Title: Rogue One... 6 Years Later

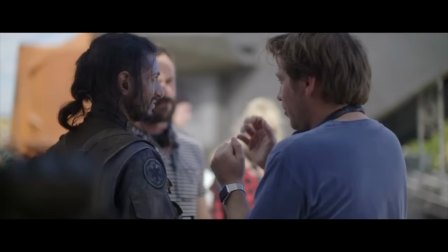(4:37)
According to reports, the entirety of the final act of the movie was reshot, And this is evident if you look at the early trailers.
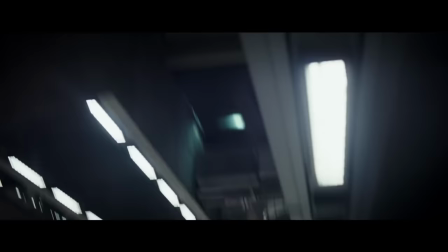(4:43)
If you look at some of the early teasers, almost none of these shots even made it into the final movie. But there are some shots that straight up contradict what happens in the final product.
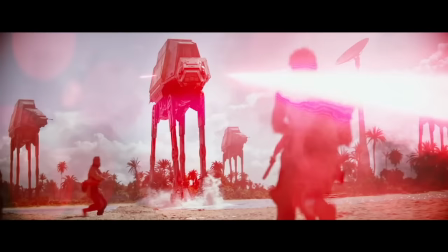(4:52)
Like, most famously, there's a shot of Jyn and Cassian running across the beaches of Scarif with the Death Star plans in their hands.
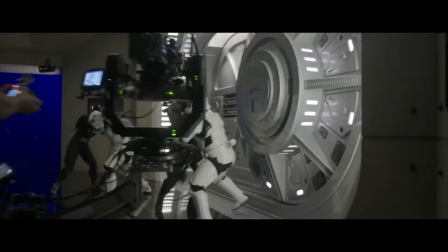(4:58)
This not only doesn't happen in the movie, but even as a deleted scene, there is no way this could have ever happened.
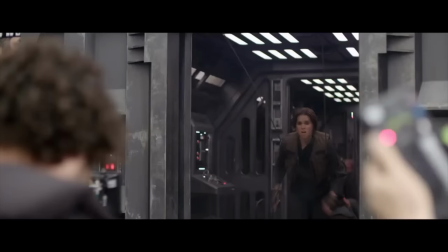(5:04)
The details of what the original ending of this movie was have never been revealed to the public. But either way, that ending was significantly different from the final product.
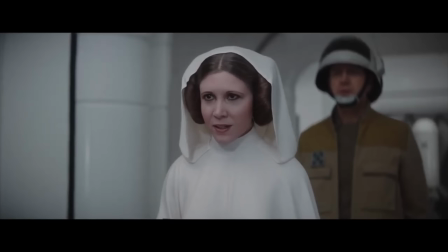(5:13)
Speaking of the final product, how did the story turn out? Did all these reshoots help the movie, or did it hurt it?
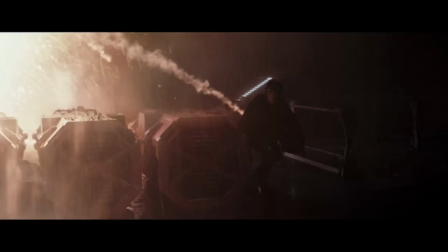(5:18)
I'm gonna break up this analysis into three parts, one for each act of the story, because each act has its own strengths and weaknesses.
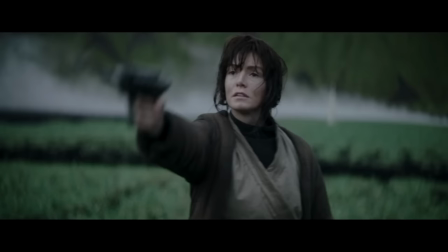(5:24)
So let's begin with Act 1.
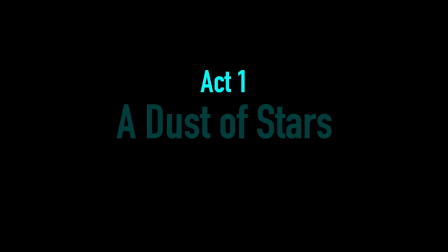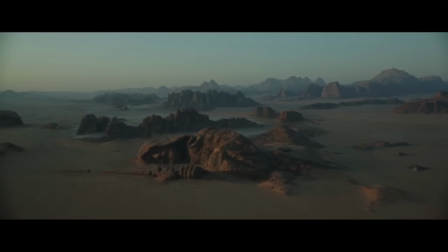(5:37)
The first act of Rogue One stems from the beginning of the movie, to immediately after Tarkin says he will take control of the Death Star project.
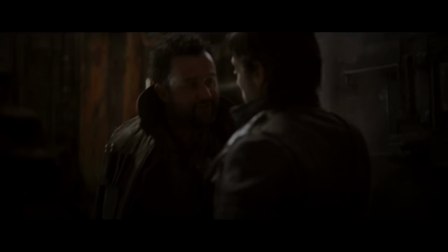(5:44)
In this first act, Rogue One introduces a plethora of characters.
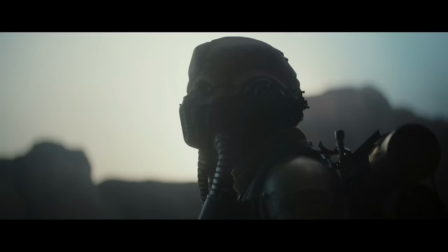(5:48)
Now, this isn't inherently bad, but the way Rogue One does it leads to some jarring pacing.
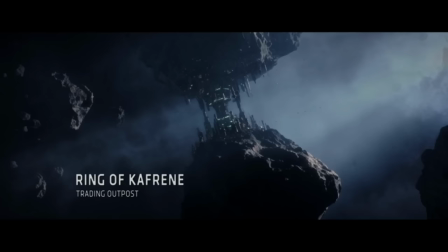(5:53)
And this pacing that is often criticized is probably the largest criticism of the movie.
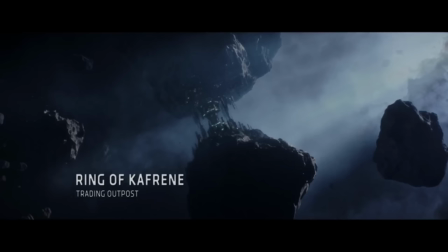(5:58)
In the first act, we jump from Laomu to Wobani to the Rings of Kaffreen to Yavin 4 and to Jedha.
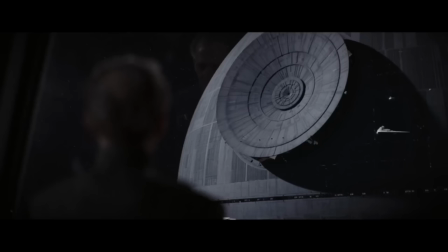(6:04)
So in this first act, we jump to five different planets, six if you want to include the Death Star, but most of the time,
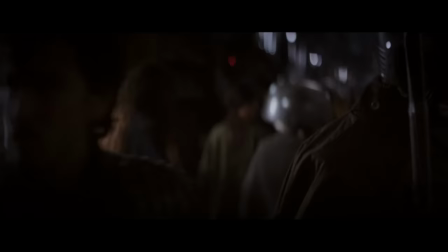(6:09)
the first act of a Star Wars movie will only take place in maybe one or two planets. Now, simply going to several planets in itself isn't a problem. But what's going on on these different planets is a problem, and here's why. The opening of the movie begins without the usual Star Wars text.
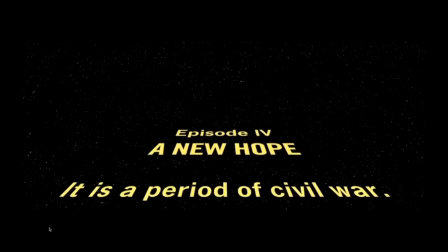(6:24)
Some people like this, and some people don't. I don't have a strong preference. But since the text isn't there, the viewer now knows less about the story than a usual Star Wars movie.
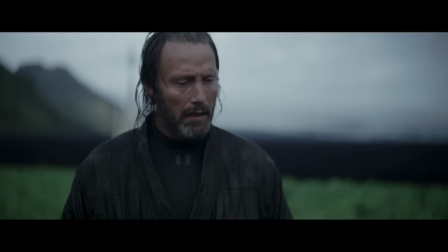(6:33)
Again, this isn't inherently good or bad. It's just an obligation this story now has, to fill in more of the background, because the opening text isn't doing this.
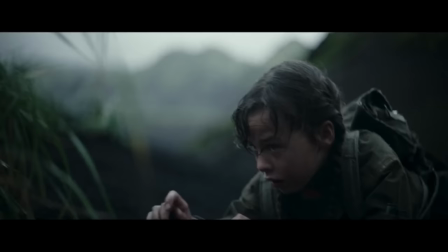(6:41)
I will say this, though. The opening here with Jyn when she was younger is an effective opening.
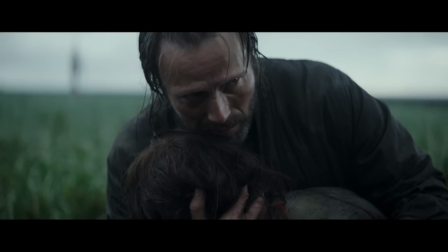(6:45)
It establishes Jyn's backstory and what her inevitable relationship to her father, Saw, and the Empire will be.
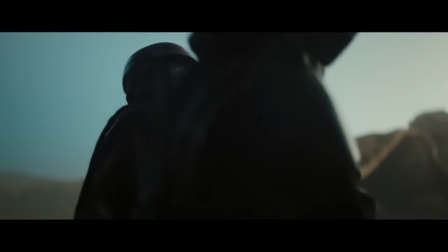(6:51)
But once we flash forward in time after the iMovie-looking title sequence, we are given three different viewpoint characters.
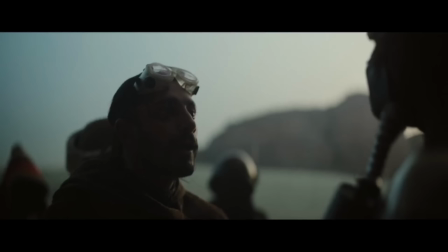(6:57)
Jyn, Cassian, and Bodhi. We begin with seeing Jyn as a prisoner, and then we jump across the galaxy to Cassian Andor on some rebel spy mission.
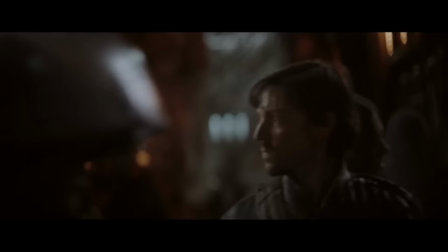(7:05)
Then we jump to Bodhi getting captured on Jedha. Why is this a problem?
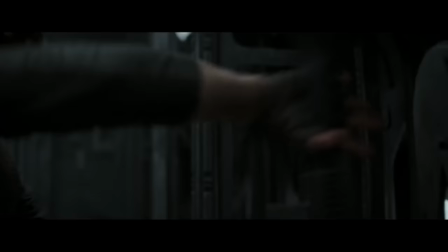(7:09)
By introducing three stories at once that initially have relatively nothing to do with each other, you're asking the audience to keep track of a lot more information.
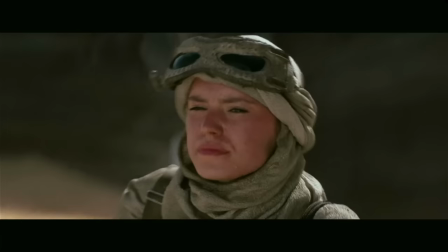(7:17)
If you look at the first movie in each Star Wars trilogy, and even Solo, they all begin by following one narrative.
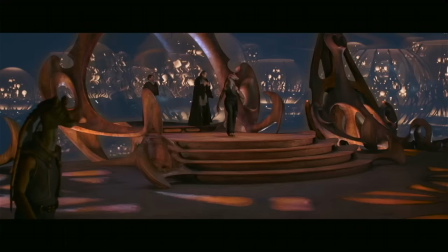(7:23)
A New Hope follows the droids, and then when they meet Luke, the story follows him. In The Phantom Menace, the story follows Obi-Wan and Qui-Gon throughout the entire movie.
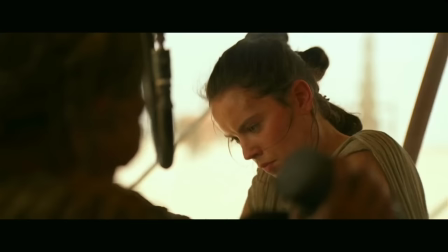(7:30)
And in The Force Awakens, the movie follows Poe and BB-8, which then leads us to following Finn. Now The Force Awakens does have initial random jump to follow Rey,
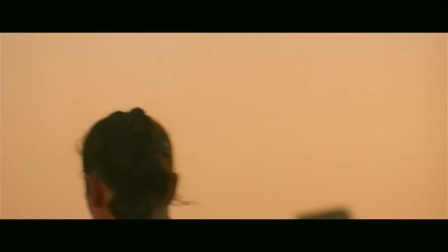(7:37)
but since her storyline is simple to start and she crosses paths with BB-8 relatively quickly, a character we've already met, it isn't jarring at all. So the first movies in each of these trilogies are easy to follow because there's one ongoing storyline that eventually branches out.
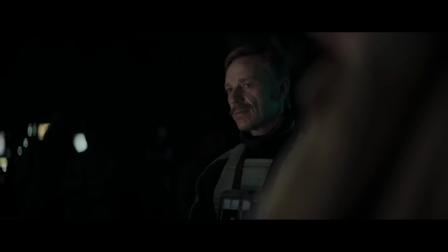(7:51)
With Rogue One, we are introduced to three different branches of stories that eventually come together.
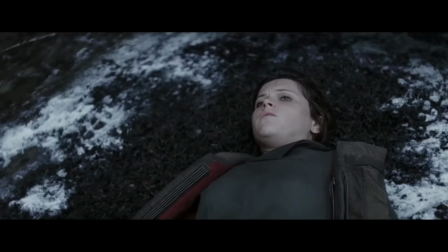(7:56)
This is harder for an audience member to follow.
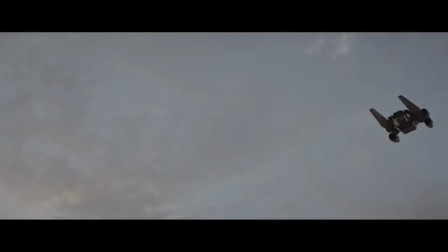(7:59)
And since the cuts to each different location and character happen fairly quickly, we don't spend much time with these characters to begin with, and thus the pacing is jarring.
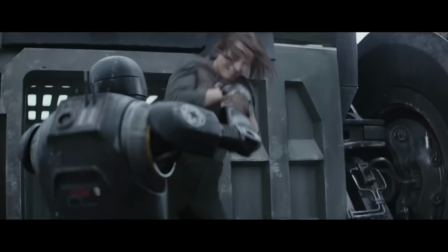(8:07)
What should have happened is that we begin the entire story from Jyn's perspective, since she's the main character.
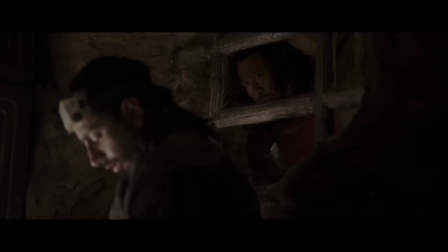(8:13)
We see Jyn get captured, and once she's brought to Heaven 4, we meet Cassian Andor, and then once they've traveled to Jedha, they meet Bodhi.
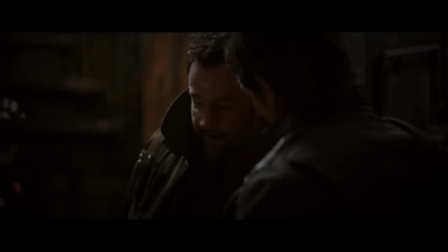(8:19)
But Goldman, if we do this, then we cut out the openings of Cassian's and Bodhi's stories, and thus we are missing crucial parts of the story.
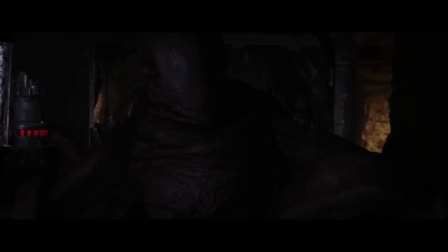(8:25)
I fundamentally disagree with this. What do we lose if we cut out the two scenes that introduce Cassian and Bodhi?
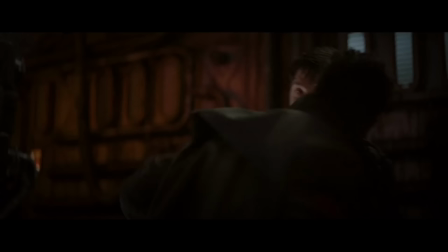(8:31)
Cassian's introduction serves two narrative purposes.
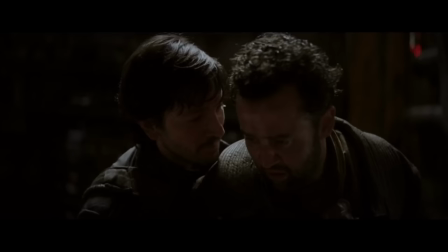(8:33)
To show how the rebels know that there is an Imperial pilot who defected and has vital information, and to show Cassian's willingness to do questionable things for the betterment of the Rebellion.
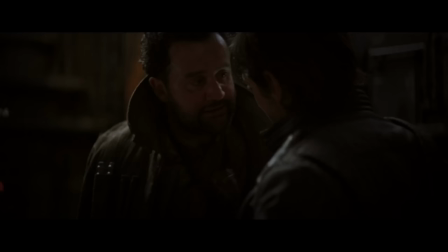(8:42)
I would argue the first thing I brought up is not important at all.